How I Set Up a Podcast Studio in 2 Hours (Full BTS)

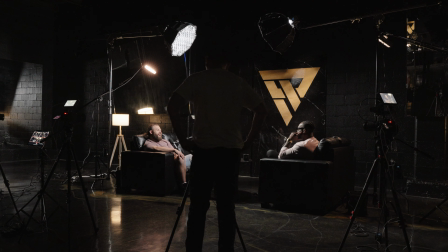(0:00)
80% of a podcast's quality isn't about the mic, it's about the setup.
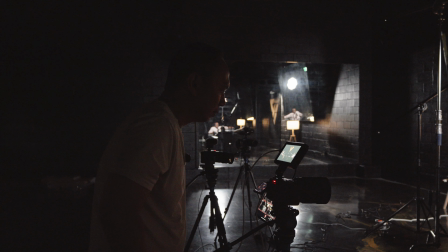(0:04)
I've filmed dozens of shows, but for my client's latest two-person interview,
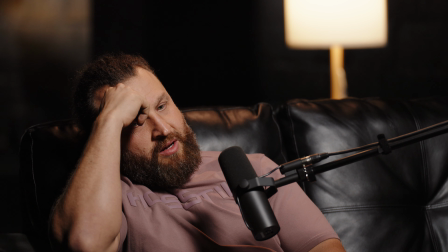(0:09)
I had to rethink everything I knew about lighting, camera angles, and furniture, all while troubleshooting on the fly.
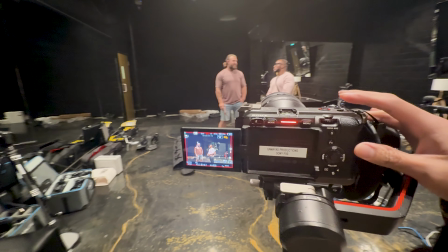(0:17)
I was preparing for a client's podcast. He's a personal trainer interviewing the owner of a gym.
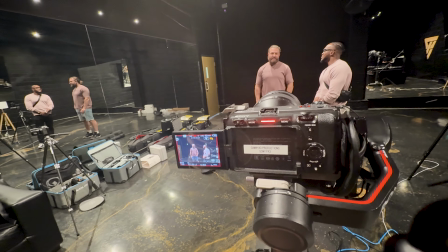(0:23)
I've done plenty of one-person interviews before, but a two-person conversation is a different game.
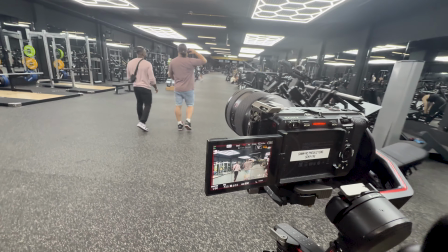(0:29)
When I scouted the location, they told me I could set up anywhere I wanted. Love it when clients trust me like that.
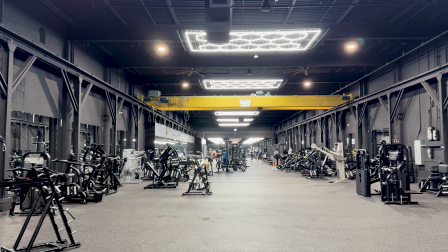(0:36)
As I walked around, I noticed how great the gym lighting was. The far end of the gym caught my eye, but the interview was happening during peak hours.
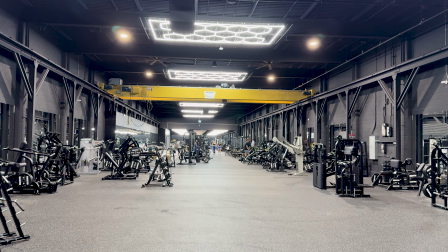(0:45)
Too many people, too much movement. Since this was going to be a 2-hour recording, I mentioned my concern about foot traffic.
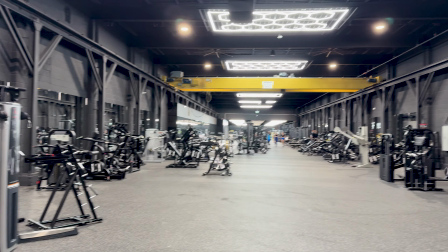(0:53)
They suggested the posing room instead. Perfect.
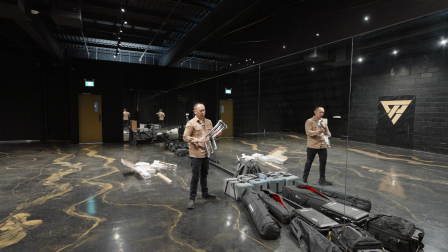(0:57)
It had the gym's logo, I could control the lighting, and it had enough space for the whole setup.
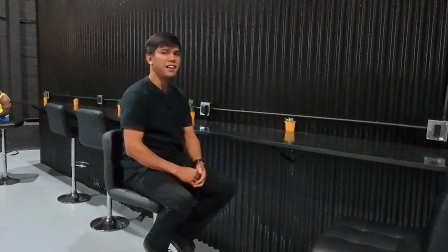(1:04)
Next, I had to think about furniture. They only had bar stools, which I avoid for interviews because they spin.
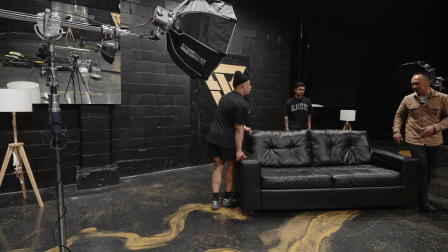(1:11)
Nervous guests will turn without even realizing it, and it's distracting on camera.
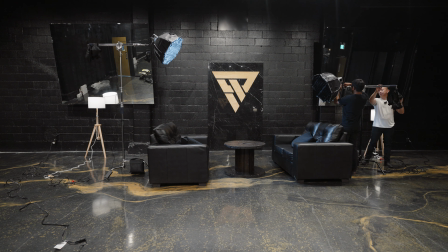(1:16)
I asked if we could use the couches and table from the lobby, and they agreed. I also wanted some practical lights in the background.
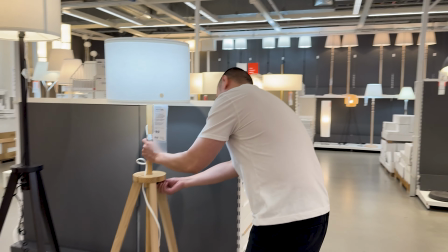(1:24)
I already had one adjustable IKEA lamp from years ago, so I bought another for symmetry.
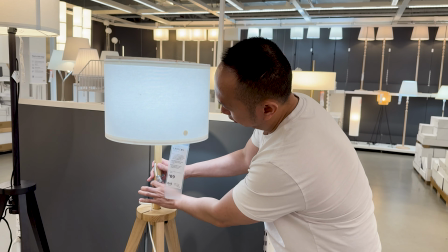(1:31)
These would go on the side angles.
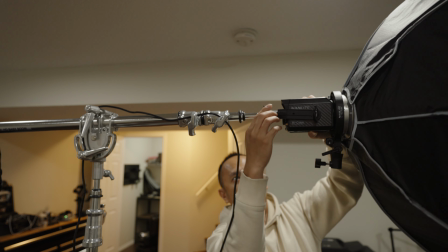(1:33)
For the key light, I originally planned to use the Nanlite 60B2 with a 36-inch softbox, but the tilt head couldn't handle the weight.
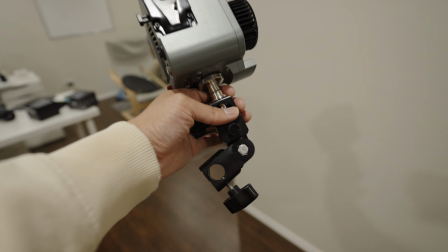(1:42)
I switched to the Amaran 60X, lighter, sturdier, and I actually prefer its tilt head design.
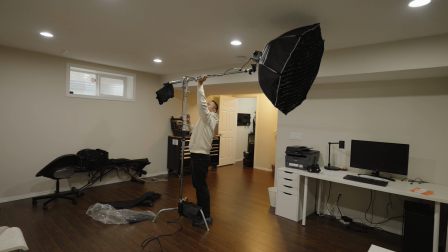(1:48)
I also like the Sidus Link app more than Nanlink. It's just more reliable in my experience.
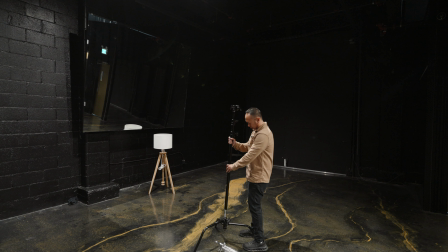(1:55)
Normally, I don't bring my C-stand because it's heavy and I don't have a case for it.
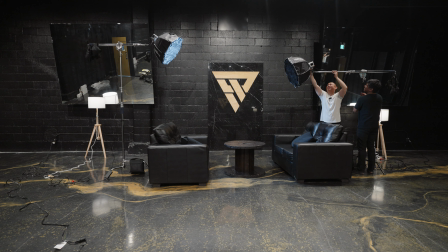(2:00)
But for this setup, I wanted to boom the light to create a nice shadow across the subject's face.
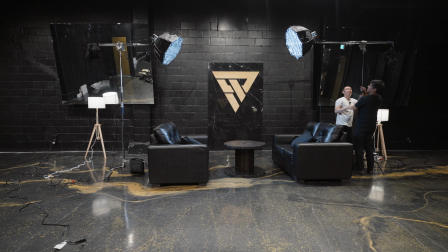(2:07)
The stock boom arms are too short, so I used a longer, stronger one from a local store, similar to a Matthews Mini Boom.
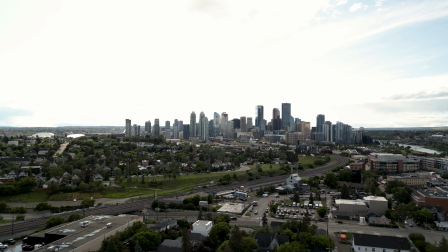(2:15)
We arrived at the gym 2 hours before the podcast to set up, which I thought would be enough time.
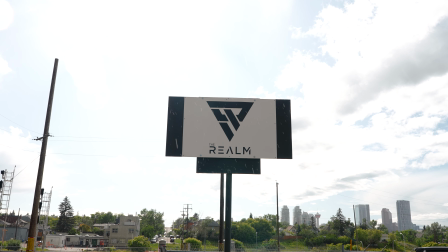(2:22)
It wasn't. The posing room was still in use for another 30 minutes, so we started late.
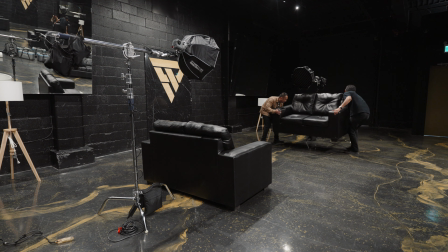(2:28)
We brought in the couches, but they weren't the same size. We went with the smaller one to fit the frame.
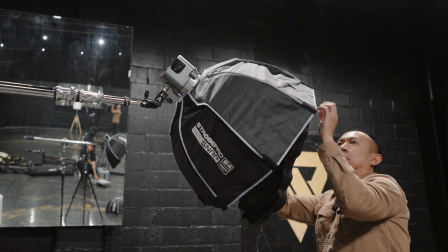(2:34)
For lighting, I used Amaran 60 by with 24-inch softbox on both sides,
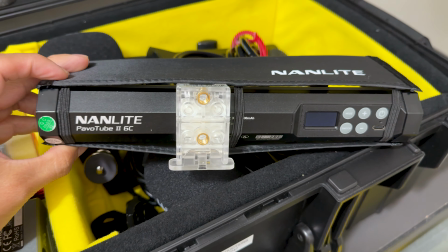(2:40)
Nanlite PavaTube 6C with a grid for hair backlight,
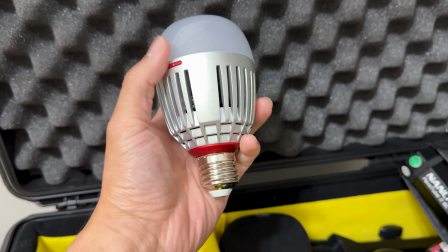(2:44)
the IKEA lamp with Accent B7C as practical lighting, the Nanlite Forza
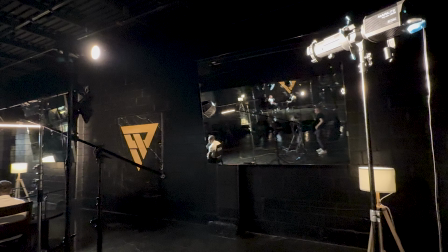(2:51)
150B with a projection attachment to light the logo and bounce off the mirror behind the gym owner.
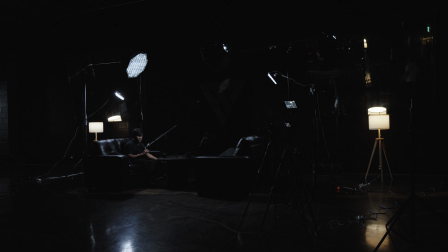(2:57)
I turned off all the room lights completely. For cameras, we had 5 in total, 3 Sony FX3s and 2 FX30s,
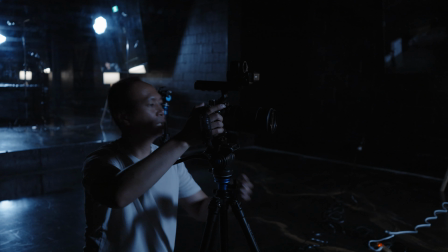(3:06)
1 wide shot, 2 angles for my client, and 2 for the gym owner.
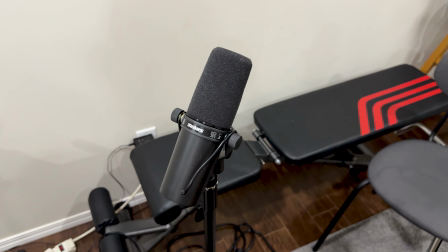(3:10)
For audio, I used Shure SM7B mics with cloud lifters,
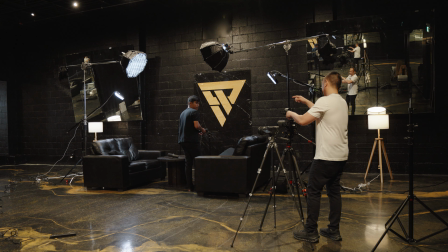(3:15)
connected directly to each subject's tight shot via the Sony XLR handle, with 50-foot XLR cables to keep things tidy.
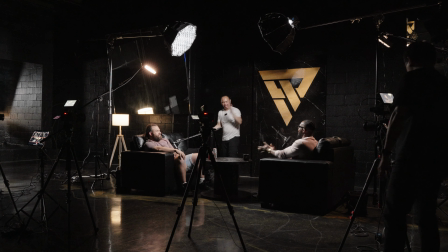(3:23)
When the guests sat down, I still didn't feel ready, but it was time to roll. 2 hours for setup, definitely not enough for me.
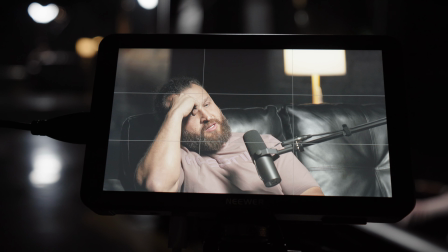(3:31)
About 4 minutes in, I noticed the gym owner's hair light had turned off, even though it was plugged in.
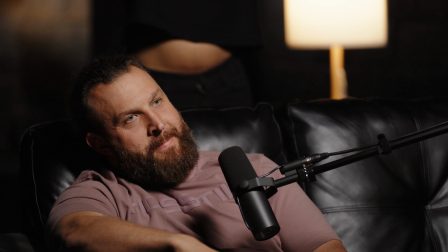(3:37)
We took it down to troubleshoot and found that it doesn't charge while it's on.
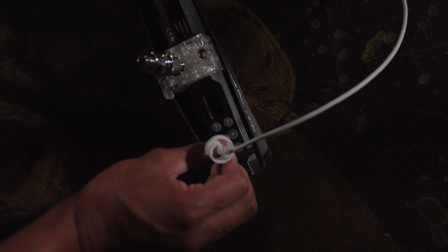(3:42)
We let it charge for a bit, but I didn't stop recording. It was just the hair light.
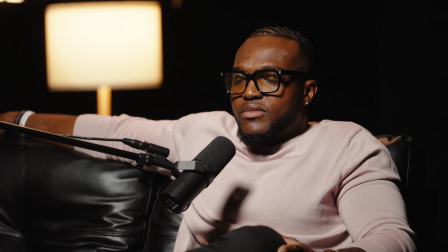(3:47)
If it had been the key light, that would have been a different story. Since the gym owner was getting more screen time, we swapped the hair light from my client to him.
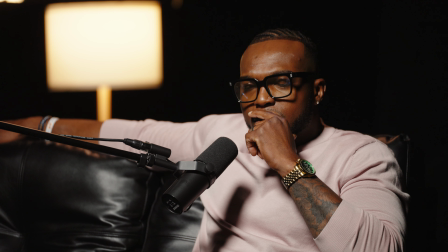(3:56)
Around the 50-minute mark, we switched it back. Another thing I noticed was that the gym owner kept slouching and sometimes covering his face.
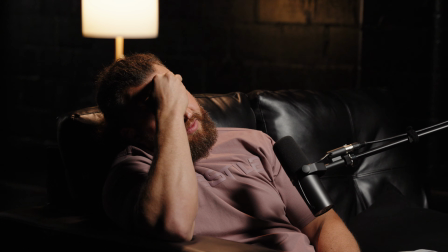(4:05)
I regretted placing him at the end of the couch.